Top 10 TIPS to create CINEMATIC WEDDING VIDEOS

Be a pleasure to work with because ultimately, both of you just want to create the best pictures and videos for the same person which is your clients.
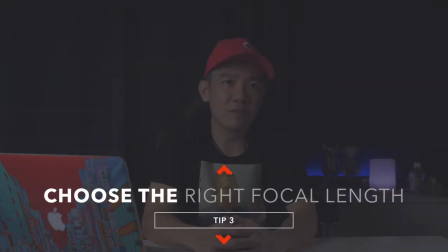Tip number three, choose the right focal length for the right situation. When you are shooting the vows,
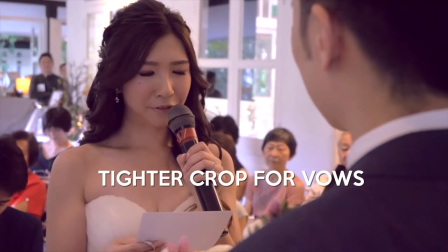you want to have a tighter crop to create that personal close-up emotional feel of a wedding vow and during a march in down the aisle,
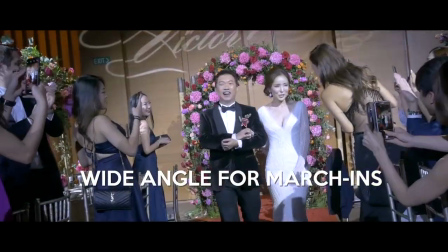you probably want to switch to a wide-angle lens for that grand entrance feel capturing the audience reactions and poppers of
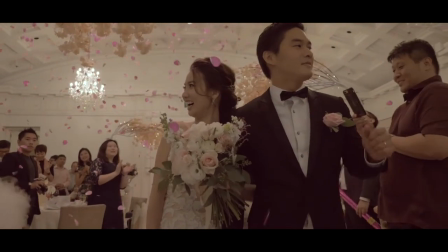flowers being thrown to celebrate the entrance of the wedding couple. Tip number four, create depth in your shots.
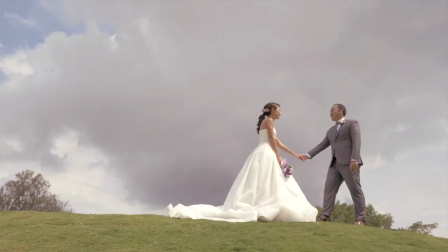This means taking note of the foreground, the background, subject, creating layers as you film different scenes during the different times of the day.
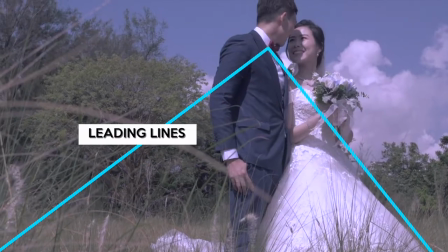You can also use the basic compositional rules like leading lines and rule of thirds to create that beautiful overall picture.
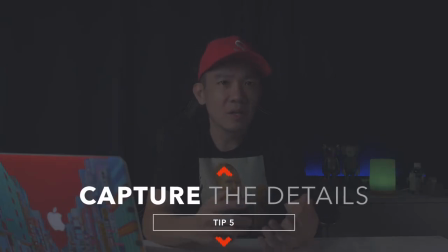Tip number five, capture the details. Here we are talking about the staple of almost every wedding.
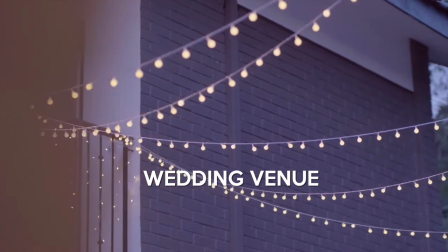Flowers, cakes, wedding venues, the bridal gown, the couple's engagement rings,
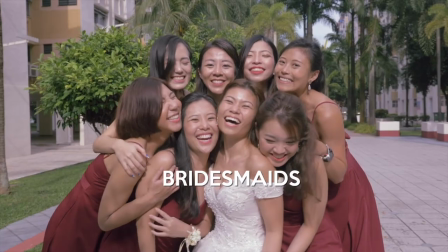the groom's outfit, lights, decorations, the bridesmaids, the groomsmen, relatives and so many more.
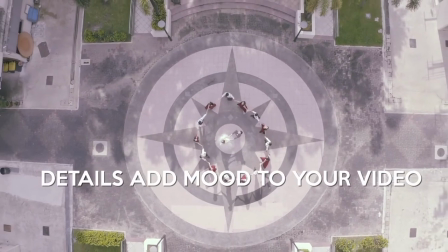These details add mood and make up the overall feel of your wedding video. So make sure to show up earlier so you can have time to shoot whatever you need to shoot without people walking into your shot. Tip number six, lighting.
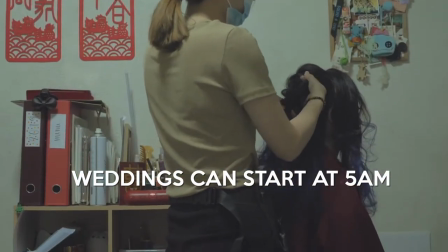As we all know, weddings can start as early as 5am, where the bride starts to get ready for makeup, which usually takes about two hours. During the day, you don't need any external lights at all as the midday sun is bright enough.
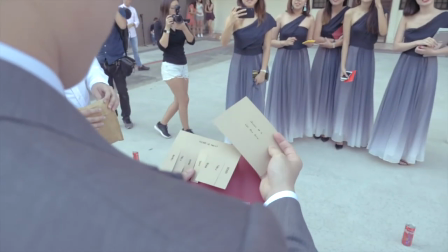You probably even need to have ND filters to be able to continue shooting at lower f-stops to create that bokeh effect. Most dinner banquets are dimly lit to create that romantic and intimate feel,
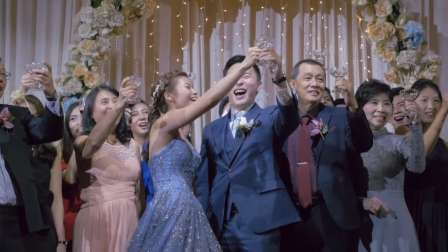which means that your cameras will struggle if there's insufficient light, often resulting in noisy footage due to the higher ISO. Make sure to bring your own light so that in situations like this, you are fully prepared. Also be aware of the spotlight during the march in.
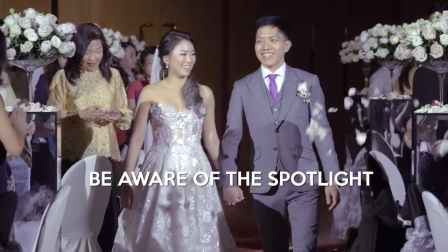This can throw a spanner in the works if you are not well prepared for it. Tip number seven, know your timetable well. I cannot stress how important this point is. It may seem fundamental, But many times when I first started out, I've almost missed so many important moments during the day that I started to keep a timetable of the wedding day, the schedule of events and the full itinerary. That includes the couple's addresses, the time of their solemnization, the wedding venue and what time is their first march in etc. Weddings are full of one take only moments and if you missed it, you're as good as dead. In all my years of experience, the only tip I can give to anyone out there who wants to be a wedding videographer. When in doubt, follow the bride. Tip number eight, audio. Audio is half of the viewing experience. Good music choice, sound effects and clear and crisp dialogue enhances your short film and makes the video come alive and be more meaningful in an emotional way. On the other hand, a horribly captured audio can ruin an otherwise well-taken or well-shot scene. If no audio is captured at all, the video will end up feeling empty and disconnected. I've done plenty of wedding highlight films with no dialogue, just videos and a music overlay.
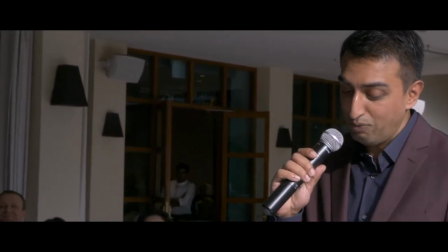That can work but when you compare that to those videos that have included vows, or toasts, speeches,
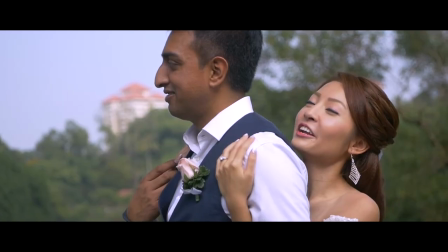or congratulatory messages to go on top of the visuals, it can take your wedding film to a whole new level.
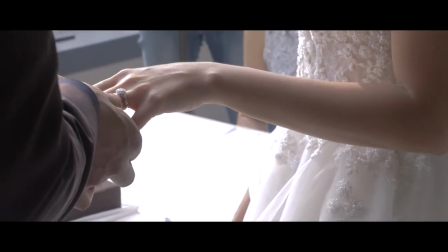Sentimental, heartfelt dialogues always add that extra oomph to your videos. Tip number 9. Posing couples. You must always remember, they are not actors. It's their wedding.
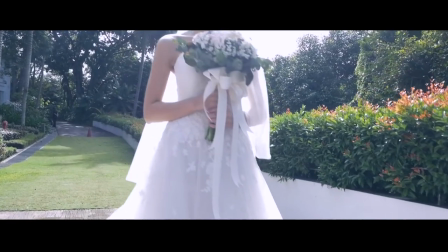And you're supposed to be the director and the guide on how to make them look the best on their big day.
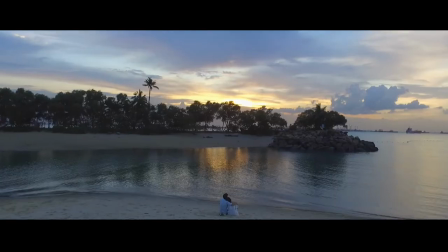That's why they hired you, right?
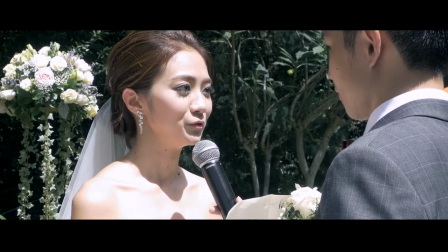If you're inexperienced or if it's your first few weddings, the best tip I can give you is to strike up a conversation and make them feel relaxed and comfortable in your presence. A lot of couples that I have shot are very tense throughout the day. But I mean it's the biggest day of their life so what you can do as a professional in this line is to get them to relax and you'll be
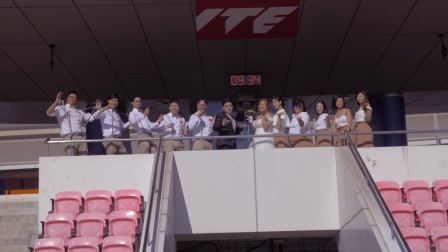able to get some beautiful and natural laughing smiling shots that will make your wedding feel more personable and heartfelt.